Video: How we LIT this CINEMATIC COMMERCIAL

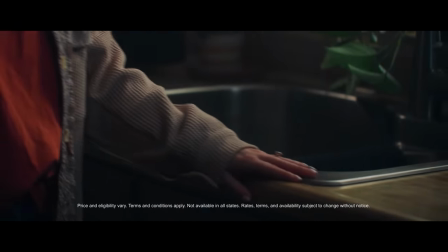0s My life was dull and unfulfilled. Something was just off.
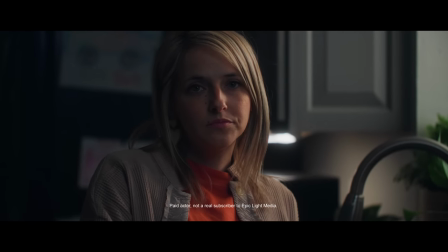4s So I did some research and discovered that I had accidentally subscribed to Epic Light Media on YouTube.
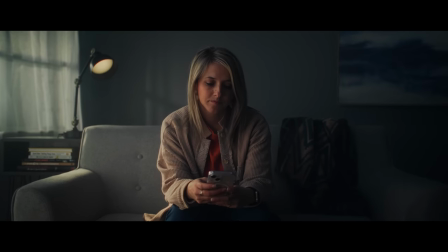10s Here is how you can unsubscribe to Epic Light Media as well. Simply open the YouTube app and type in Epic Light Media.
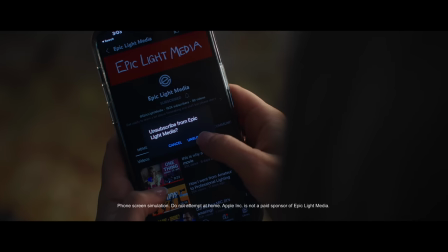18s Go to their channel and tap unsubscribe. There. Doesn't that feel better?
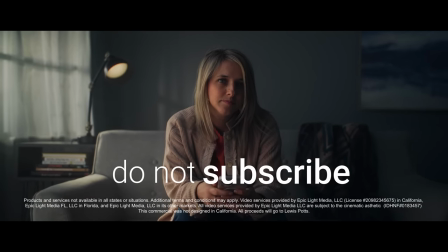Lynn doesn't know this, but before she came here, we actually worked on this lighting setup for like three hours.
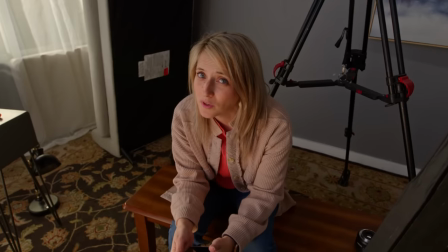35s
Lynn, what do you think about all of this stuff? Another week and so many hours.
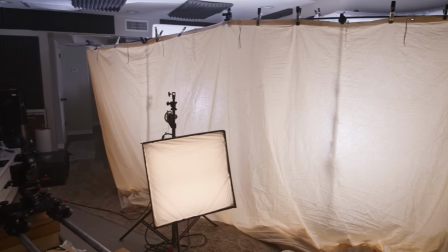40s
Never impressed with the lighting, never grateful. First, I want to talk about this. This is a 20 by 20 non-bleached muslin.
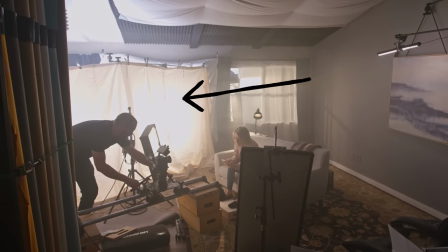48s
This is very soft and it's very warm.
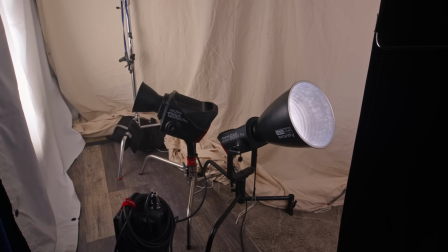53s
So it's taking our daylight balanced lights that are behind it, a 600D and a 1200D, and it's warming it up a lot. The reason why it's here is because I wanted a very, very soft wrap around Lynn's face,
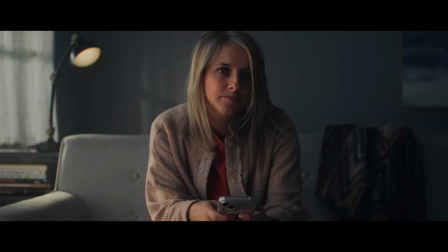68s
thinking that maybe in the in the viewer's eyes, this room has more windows going across it.
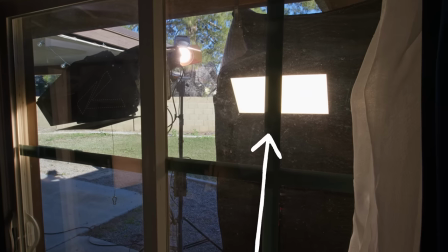75s
Through this window, there's a couple other things going on. You have an Aputure Nova at 3200 Kelvin, just to warm up these shears a little bit.
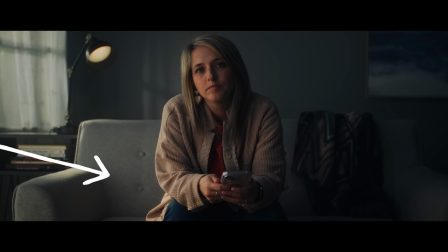83s
Next, we have a strong slash of light coming in onto the couch, hitting Lynn's hands, her legs, and the side of the couch.
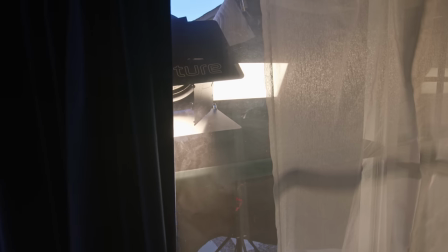91s
That is being achieved with a 600X with a Fresnel lens with barn doors attached to get this harsh light coming through the window.
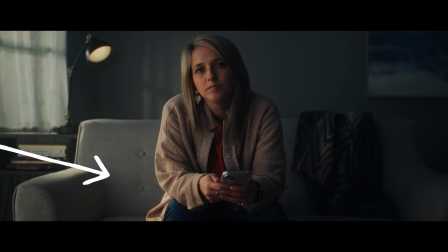98s
We didn't want it to be hitting Lynn's face though, so we're using the barn doors to really control it.
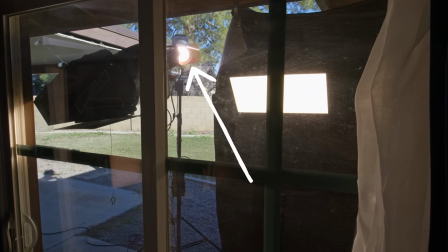104s
Also through the window we have an Aputure 300D Mark II with a gel on it, and it's actually making this light here on the on the wall. We also put a big black moving blanket outside and clamped it onto the roof just so we could control some of the natural light that was spilling it onto this back wall here and it was balancing off the green grass and causing some green issues.
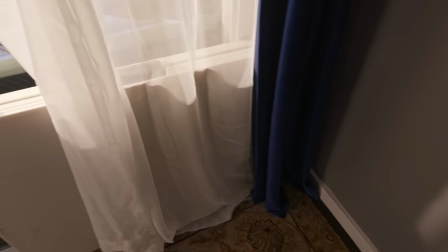125s
This is not a window this is actually a sliding glass door but I didn't like the idea of a sliding glass door here with the setup so we
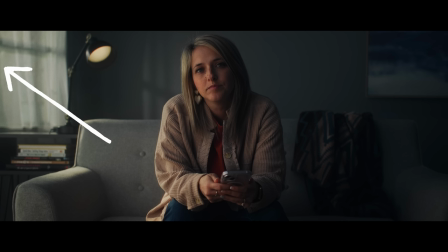131s
kind of turned it into a window we used gaff tape to make it seem like a window and from the angle of the camera it
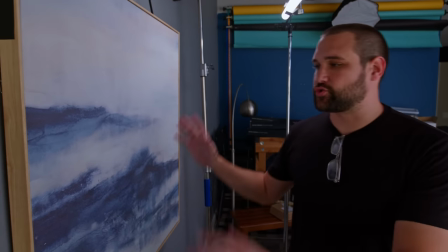138s
does look like a window. This painting on the wall is actually crooked but in camera it looked straight.
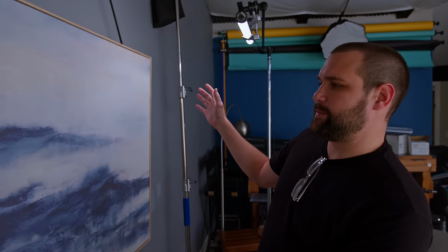143s
I don't know why we were just having a hard time with the shot finally we made it crooked and everything started looking a lot better it was falling
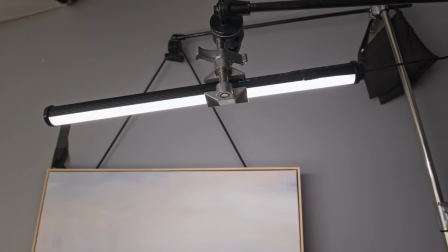150s
into darkness though so we used this amaran two foot light bar to to illuminate it kind of thinking like okay people have paintings in their
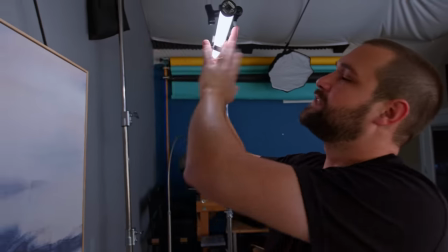156s
house with a little painting light above it so that's kind of simulating that and i think it
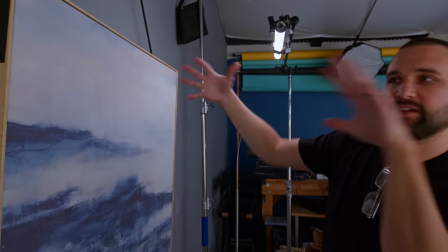161s
looks pretty natural because it's coming from a high source like the house has house lighting somewhere
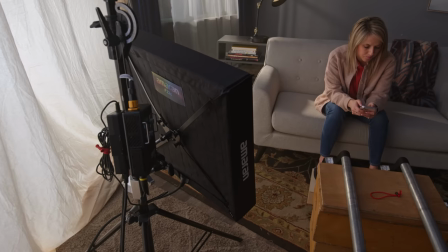167s
Here we have the Amaran Light Matte F22C, which is a two foot by two foot light that can do pretty much any color. We have it at 3,200 Kelvin. And my idea here was, okay, we got this strong slash of light. It's probably hitting furniture, the rug, the floor.
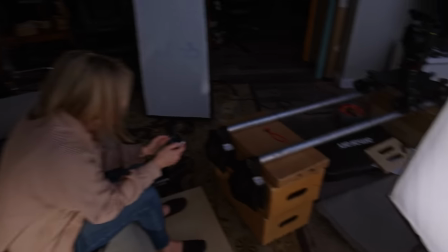183s
And so this is simulating the light bouncing off of objects in the room from a low angle onto Lynn's face. It also gave us kind of a little bit of a nice eye light as well.
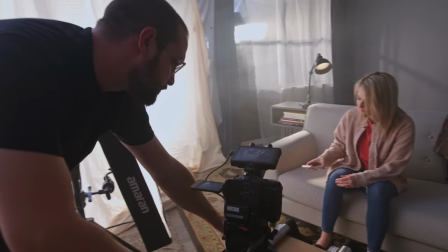194s
For our camera today, we're using the Canon C70 with a 35mm prime lens, and it's on this slider.
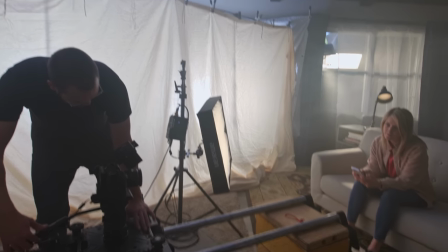201s
And the slider's at an angle because that way we can go up to our face a little bit more at the end. This is definitely a poor man's process here. We don't have a big dolly or anything fancy.
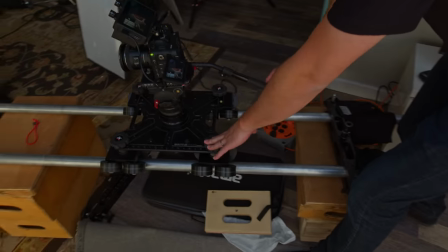212s
But when it goes forward, it goes up a little bit.
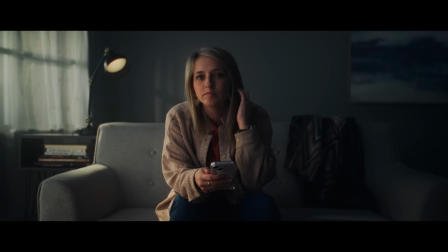215s
Also, the reason why we went widescreen was that way we can have a longer move without seeing the rails at the bottom. And it also looks cool. And it looks really cool. For the close-up phone shot, I grabbed a 100mm 2.8 full-frame lens from Canon.
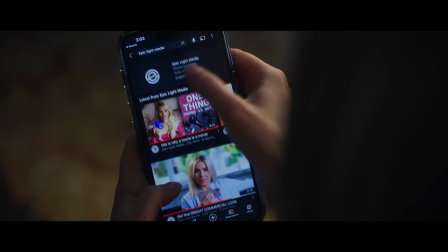230s
The reason why we're using full-frame lenses is because this has a Metabone speed booster on it. So the C70 becomes basically full-frame.
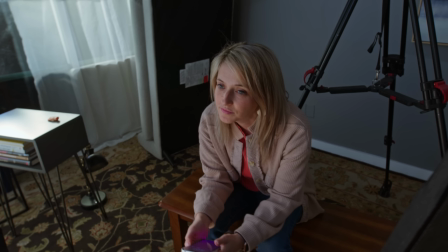237s
The couch was too bulky. It was in the way, so we couldn't get the angle right. So we moved the couch out. Now she's sitting on a bench. So we were able to get the camera right where we wanted it. She was getting too dark on this other side, though, and her hair was falling into darkness too much.